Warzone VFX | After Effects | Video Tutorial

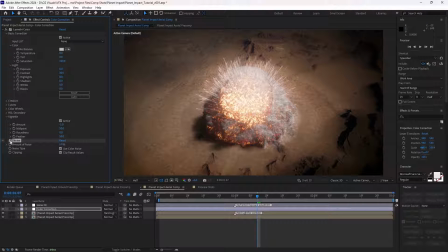[12:24]
Then we can add a subtle noise effect here. So if we come in to full res here,
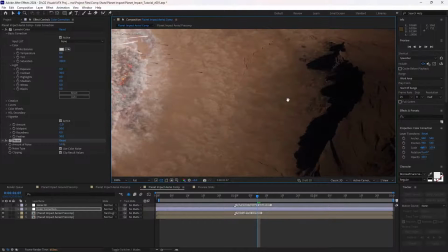[12:33]
it's just going to help sell the illusion that this is a, it's going to add the grain over the whole thing, just to help everything fit together.
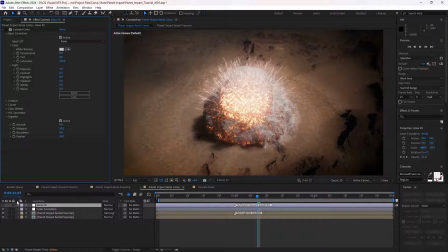[12:45]
And then finally, we can add an actual artistic glow to the beginning here.
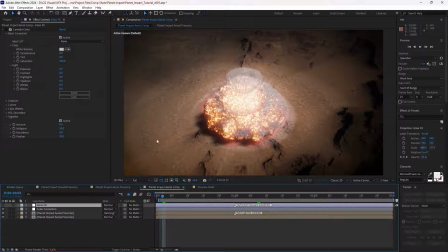[12:51]
So since I want this to be a little bit brighter for a few frames, since we are coming from the last shot we saw was this,
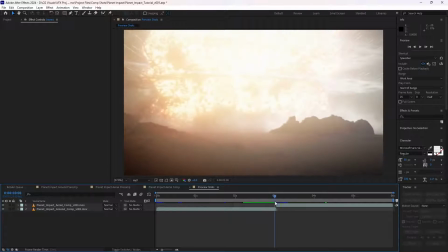[12:59]
so we kind of want to make sure that that glow is being animated into the second shot.
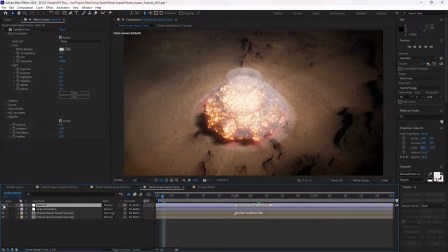[13:06]
So with an adjustment layer, we'll add another lumetri color.
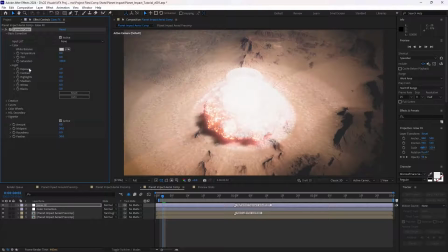[13:12]
And with this one, we're just putting the exposure up to almost 3. And that's the only effect we're doing there. And then we're animating the opacity over the whole shot from 100 down to 0. So if we have a look at this,
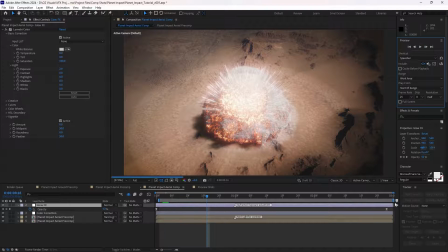[13:35]
and just preview the beginning section here,
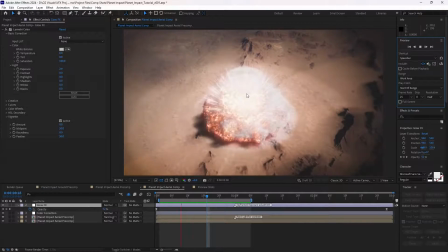[13:44]
so it just adds that little extra glow at the beginning to help the transition between the two shots.
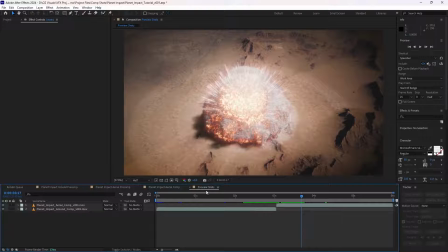[13:50]
And then when you render everything with motion blur
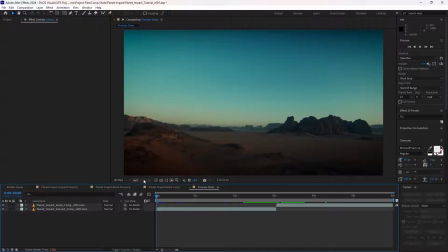[13:54]
and frame blending at full resolution, you get something that looks like this.